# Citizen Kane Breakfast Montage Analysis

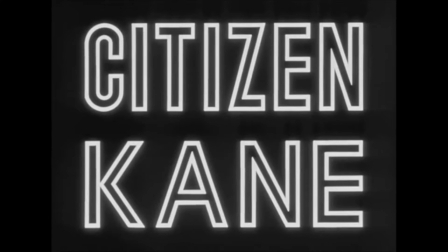Hello, and welcome to my analysis of Orson Welles' cinematic classic, Citizen Kane. More specifically, we will be taking a brief look at the famous breakfast scene. In this part of the movie, Charles Foster Kane, played by Welles himself, has just married Emily Norton,
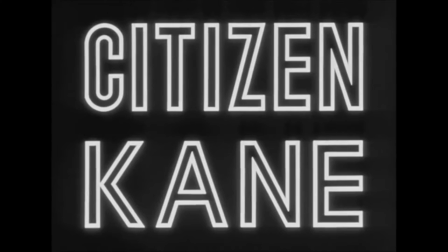played by Ruth Warwick, the niece of the President of the United States. The scene goes on to show how the relationship changes as time passes.
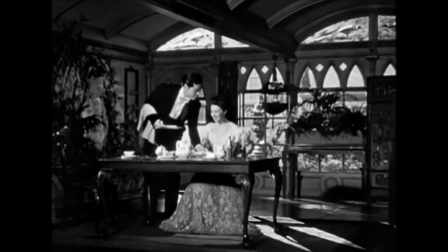When the montage starts, the music is very soft and romantic, signifying to the audience that this takes place soon after their marriage.
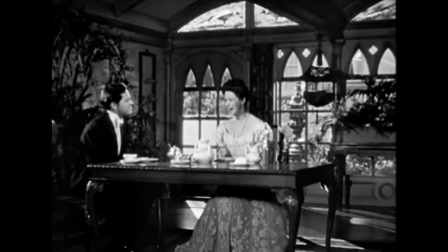The blocking of the scene also contributes to this atmosphere, with Charles sitting very close to Emily and telling her that she's very, very beautiful.
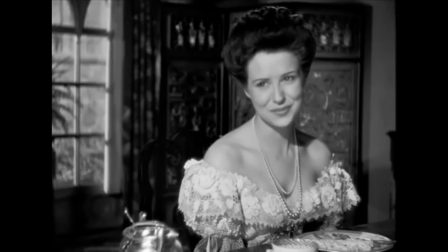But despite the seeming utopian nature of the scene,
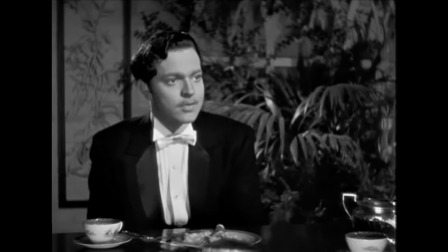there are hints of conflict when Emily tells Charles that she wants him to spend less time at the newspaper and more time with her.
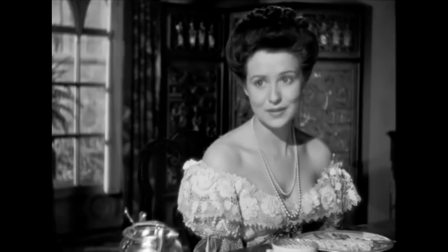However, Charles relents and tells her that he will spend more time with her.
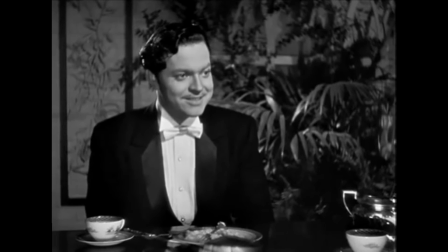This act of flexibility on Charles' part will be absent in all the segments to come.
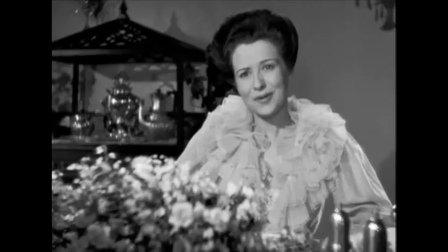As the montage goes on, it becomes obvious that the once-blossoming relationship is becoming strained and distant over time.
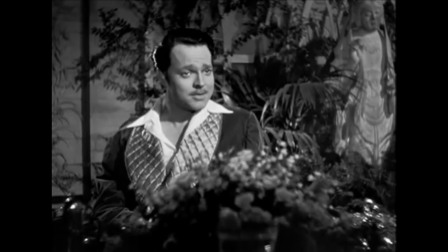It starts with Wells' acting choices, making his voice and mannerisms less loving and romantic, and more stern and unfeeling.
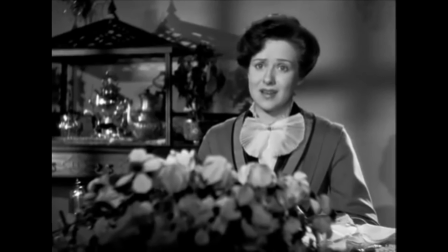When told that people will think poorly of him for his actions, he replies that they will only think what he wants them to think.
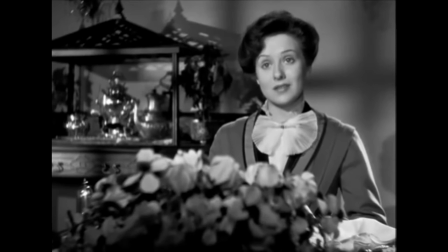His choice of clothing also changes, forgoing the romantic tuxes and comfy bedrooms for stiff-looking suits and ties.
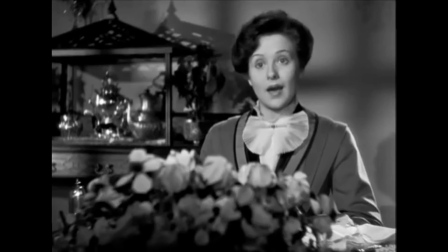As Charles goes through this dramatic change, Emily remains decidedly the same for the majority of the montage.
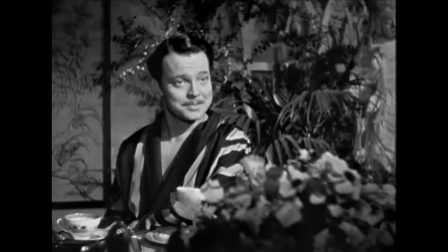She tries to connect with her husband and get him to listen to her suggestions, but he quickly rebuffs her every single time.
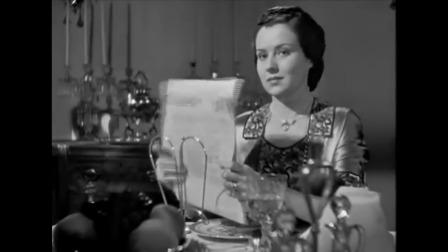By the end of the montage, Charles and Emily are no longer speaking to each other at the breakfast table.
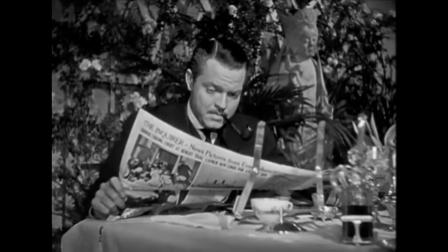Emily has become so desperate to get her husband's attention,
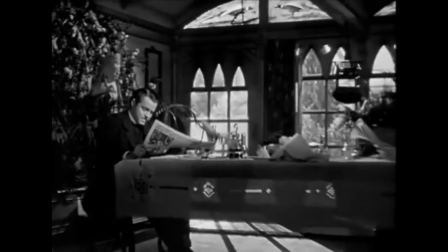she resorts to reading the Chronicle, the direct competitor of Charles' Enquirer, directly in front of him.
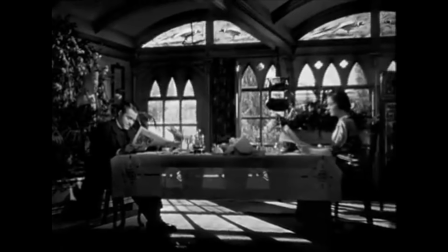But even as he looks briefly up from his own newspaper, he hardly notices. Their relationship, and all the potential it had, are but a distant memory.
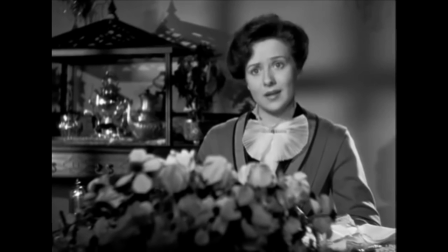In order to demonstrate the passage of time between each segment, the camera appears to spin wildly in a circle. During each segment, all of the shots are framed into medium close-up with cuts whenever each character speaks.
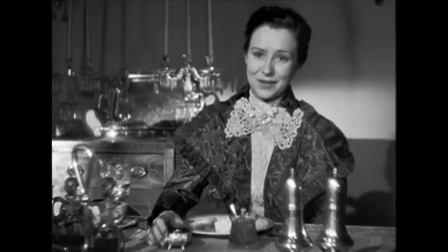They also start with a shot of Emily and end with a shot of Charles.
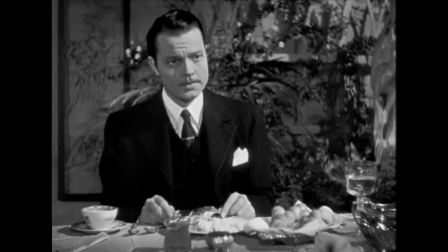This helps the audience notice more of the differences in the acting, blocking, and music between the segments.
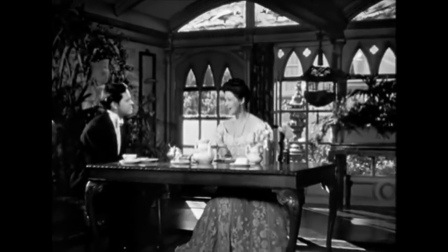This scene is a brilliant way of using a montage as shorthand for character development.
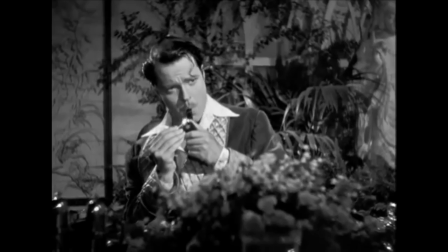While the segment only lasts about two minutes, it perfectly encapsulates Charles' shift from lovable millionaire to hardened cynic in a very satisfying way.
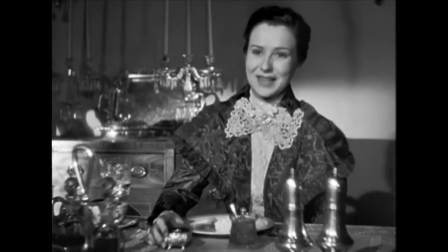It is but one of the many reasons Citizen Kane is considered one of the greatest films of all time.